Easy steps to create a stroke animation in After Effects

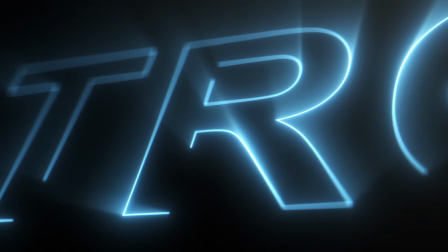(0:00)
In this tutorial, we'll be creating this 3D stroke text reveal without using any plugins, and I'll be showing you the process from start to finish.
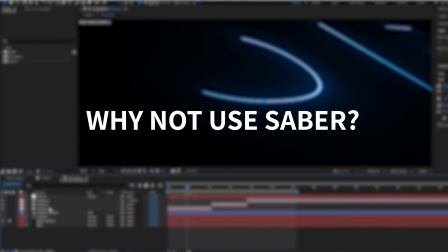(0:06)
First of all, quickly, I just want to show you why we won't be using Saber for this one, since it's probably the obvious answer for a stroke effect.
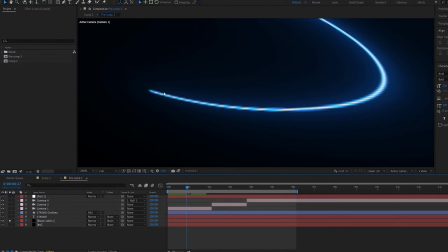(0:13)
So if you're gonna plan on making any 3D camera angles or such, you can see Saber is getting kind of pixelated here because it's not a 3D effect. Compare the two, this is using Saber, which you can see gets pixelated, and this is using a shape layer.
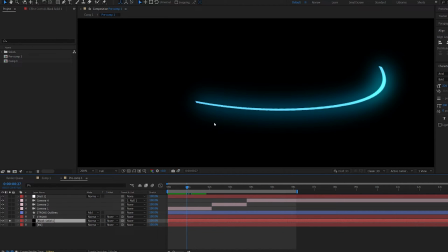(0:27)
So it's much better and sharper if you plan on using any 3D angles. Let's start off by creating your text here.
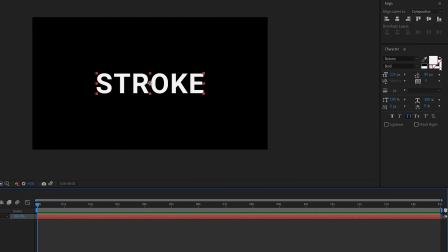(0:33)
And the first thing you wanna do is select your text, and we'll go here to switch to the swap, fill, and stroke.
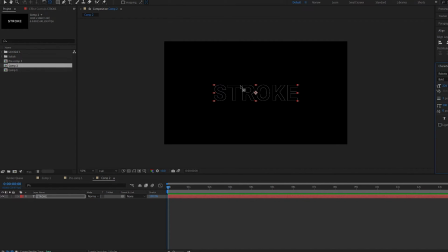(0:39)
So basically we just created a stroke out of the text layer.
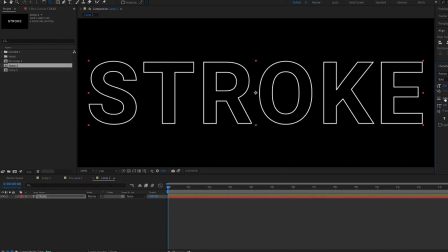(0:43)
This works with any font, and you can go ahead and increase the size here if you wish to, but I think keeping it at 1 is going to be enough.
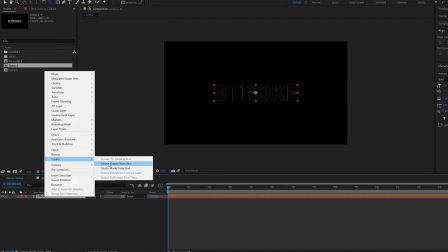(0:50)
Then right click your text, create shapes from text, and this just creates a shape layer out of your text layer.
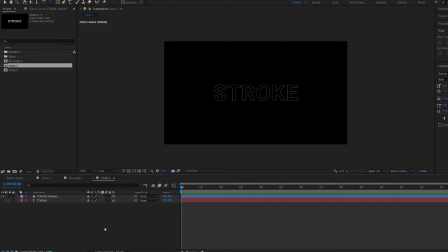(0:56)
Let's go ahead and make these two 3D, and let's create a camera. And here I'm just going to split my camera into 3 pieces, so let's say about 2 seconds, at 4 seconds, and this is going to be my main reveal. And we can start adding some keyframes to our camera here.
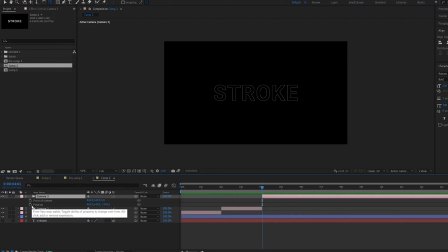(1:12)
So I'm gonna hit P, holding down Shift and hit A, bring up these two and make 2 keyframes. Let's move this about 1 second here. And we're just gonna zoom out of the text on our final frame. So if we select these two and hit F9, go into the graph and create something like this.
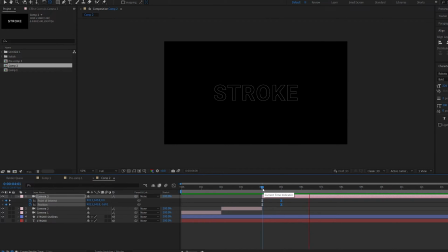(1:32)
So this will be our final reveal. And here's a little trick I like to use for creating a continuous camera movement, which you might not like, but this is what I use. So by creating a null object, I'm making it 3D, and I'm parenting the camera to this null object.
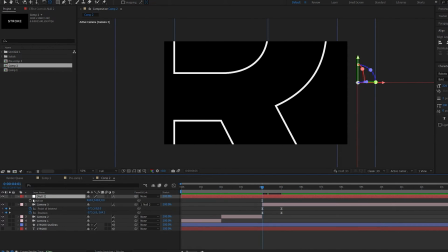(1:47)
Now if I go to the first frame here, and go to position, set a keyframe, I'll go to about 7 seconds here, and I'm just gonna move the Z position backwards like so. So by doing so, we create this continuous type of movement, so it doesn't look like it stops, and yeah, this is just a quick trick that I like to use.
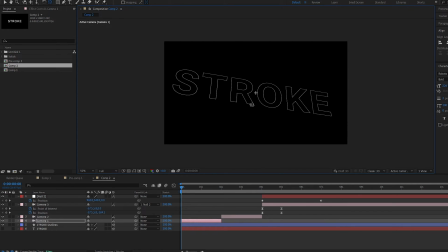(2:06)
And we can go ahead and start positioning our different cameras the way you want to. So let's just create some close-ups here quickly. And I'm just going to create some keyframes here for the rotations and the positions so we can get an interesting look.
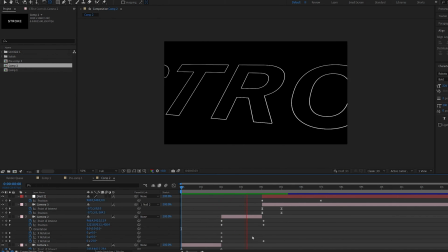(2:23)
Okay, so this is the animation I created. Just 2 simple angles that is pretty closed up and a final reveal. So now let's go ahead and actually add the stroke effect. Let's select our shape layer. Expand it, and we'll select this play button here under add and select trim paths. Now here we're gonna set a keyframe starting from 0.
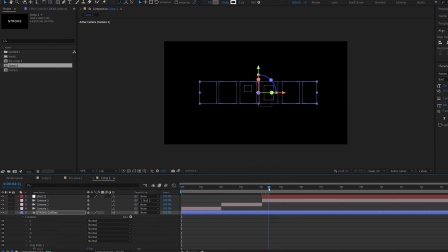(2:43)
Let's set a keyframe, and right about here we're gonna set this to 100. Let's select the keyframes, hit F9, and if you want to, you can go ahead and set a keyframe for the offset as well,
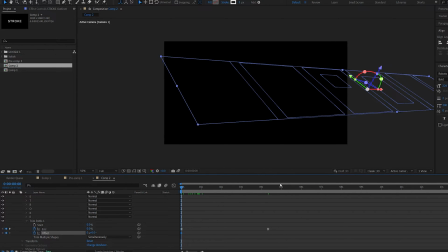(2:57)
so once the stroke is animating, your starting point doesn't stay still. So you can go ahead and set this to like 30 on your final keyframe. So this is really a quick way to create a stroke effect without using any plugins, as you can see. And now we're just gonna be adding some glow and some depth of fields.
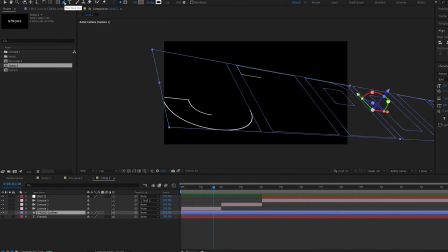(3:13)
So if we go into our shape layer here and select the mask tool, we can change the stroke color here to whatever you want to. Let's go ahead with something blue. And we'll start adding a glow effect to this layer. Just play around with these settings to your liking. And I'm gonna duplicate this glow and increase the radius on this one.
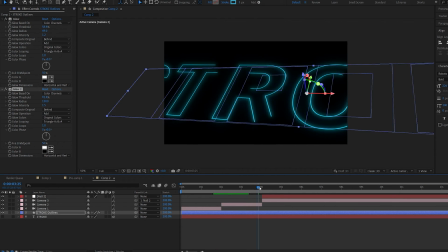(3:32)
So far we've got this type of glow, which is fine. And let me go ahead and just create a background here. Make it black and drop it below. Go into my original text layer and unhide it.
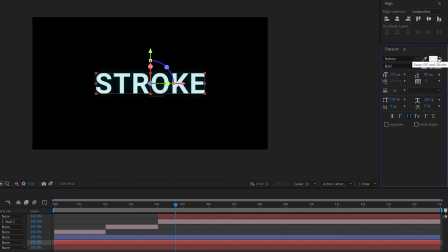(3:45)
And we'll go back into the stroke here and swap it back. So we basically have the full text and an outline as well.
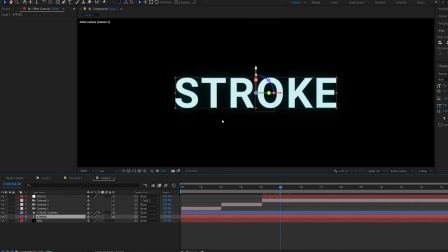(3:51)
And we can go ahead and set a keyframe for it to appear here. So let's go back to here.
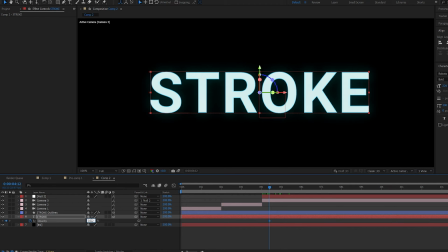(3:57)
And I'll set a keyframe from 0 to 100, like so.